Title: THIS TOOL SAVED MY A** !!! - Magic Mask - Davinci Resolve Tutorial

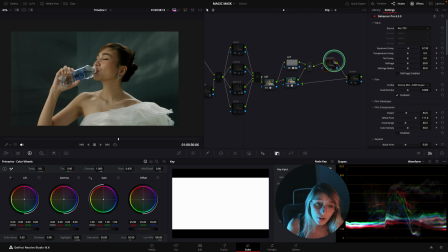4:07 What I have done is actually putting a node after the LUT that is a dehancer node, and is using the Konica Minolta VX400 Super.
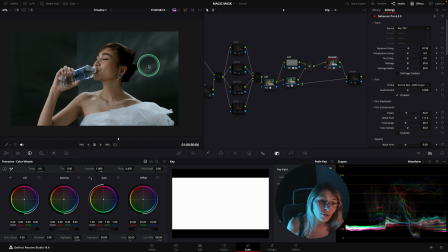4:21 And so this node allow me to put a bit more the grade into the ballpark that I want. And I find that having this, even if it's a bit dark,
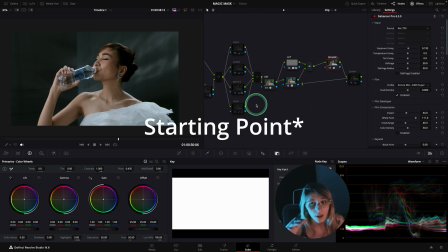4:36 is a pretty good point of start of our grade. So I went to balance my image, and of course this commercial is very high key,
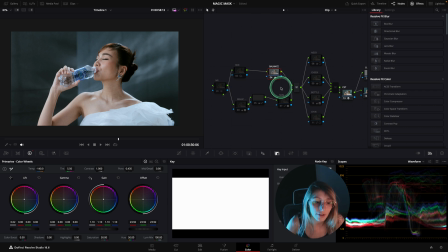4:49 so what I have done is raising up everything with my lift and with my gain, and I called the image and put a bit of magenta, because also the client requested the skin tone to be a bit magenta-ish.
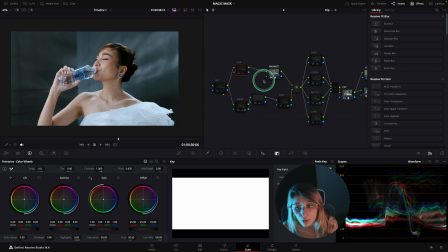5:08 For the HDR, this is a node that I usually use to control all the lights going on.
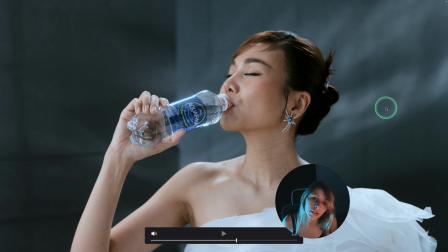5:17 So by using the HDR node, I could tone down the light and make the roller a bit more subtle on the face.
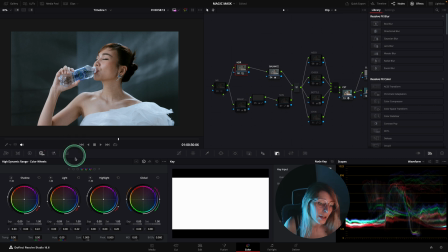5:27 To make this, it's very easy.
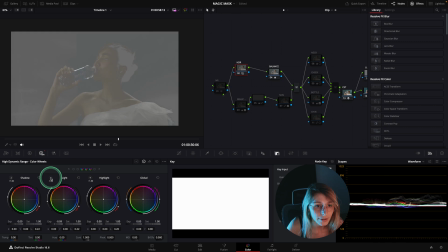5:29 You just go to HDR, and I took my light that is taking mostly my face and also the bottle,
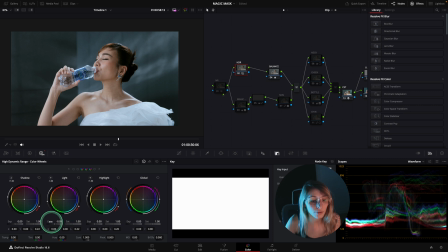5:36 and I put it down to -0.09. Because also the client really wanted a skin that is magenta, I put the skin first in the ballpark.
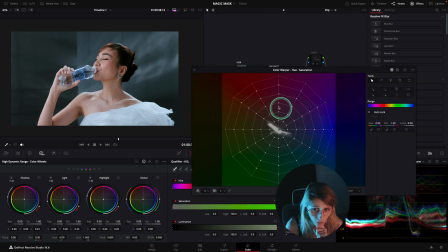5:48 What I have done is actually only using my color wrapper, and I put the orange spectrum towards the red. So this is for the skin. And because also it's a commercial that is quite fashion, beauty, even though if it's for a bottle of water,
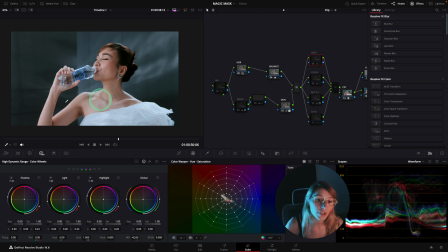6:06 what I have done is actually did a bit of cleanup on her face and her skin. So first I've done her neck, so it's just a power window on her neck, and I put down the mid-tone details, right?
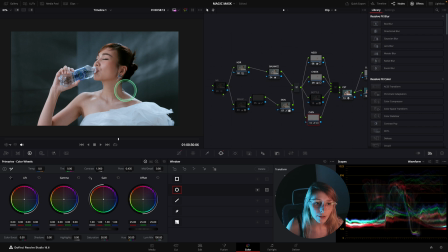6:22 Just a bit on her cheek, and I brighten up the chin, you know, because like you have a very big shadow created by the bottle, and then like this makes it a bit more pleasing.
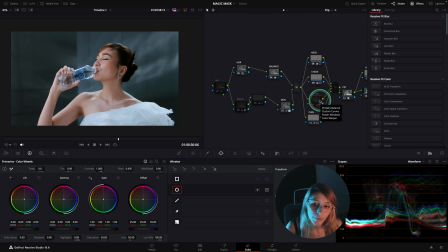6:35 Because also it's a commercial about the bottle, I just saturated a bit more the bottle with a power window, saturated a bit more, and I think I raised a bit more the bottle. And so right now, like, we're gonna see what's the effect of the magic mask.
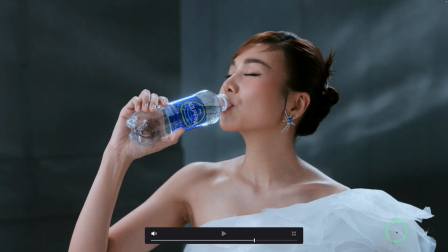6:54 So I'm gonna enable the nodes for you to see what's the effects on the magic mask.
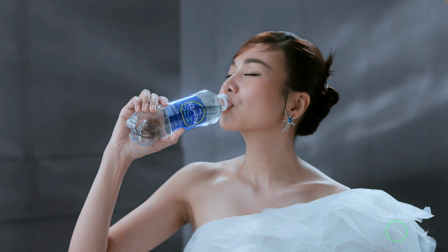7:00 And so what we've done with the magic mask is actually making the background brighter and black and white. And so for the skin, we made it way brighter and whiter.
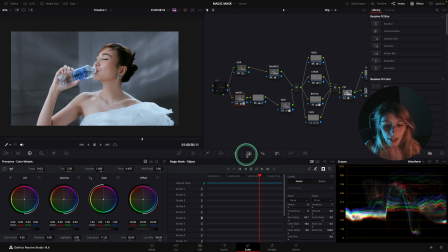7:13 So you're gonna go to this tiny icon of the tiny stickman here. So when I'm in my magic mask, right, I can see my strokes over here, and I can see all the settings that I have.
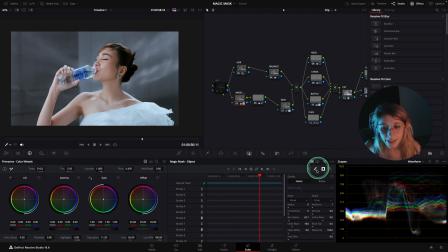7:31 So to see where is my selection, I can just click on the toggle mask over here,
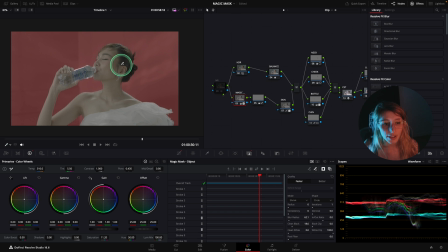7:39 and you're gonna see like what I selected, and everything that is red is what I selected in my character. So I'm just gonna put my cursor in the selection, and you can see my strokes.
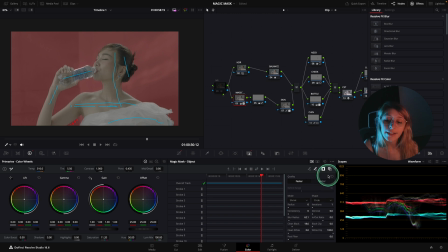7:54 I selected my subject, and I inverted the selection in Magic Mask, so I don't have to make like so many strokes around her, right? I'm gonna show you. This is the button that inverts the mask. So originally, I just did my mask like that.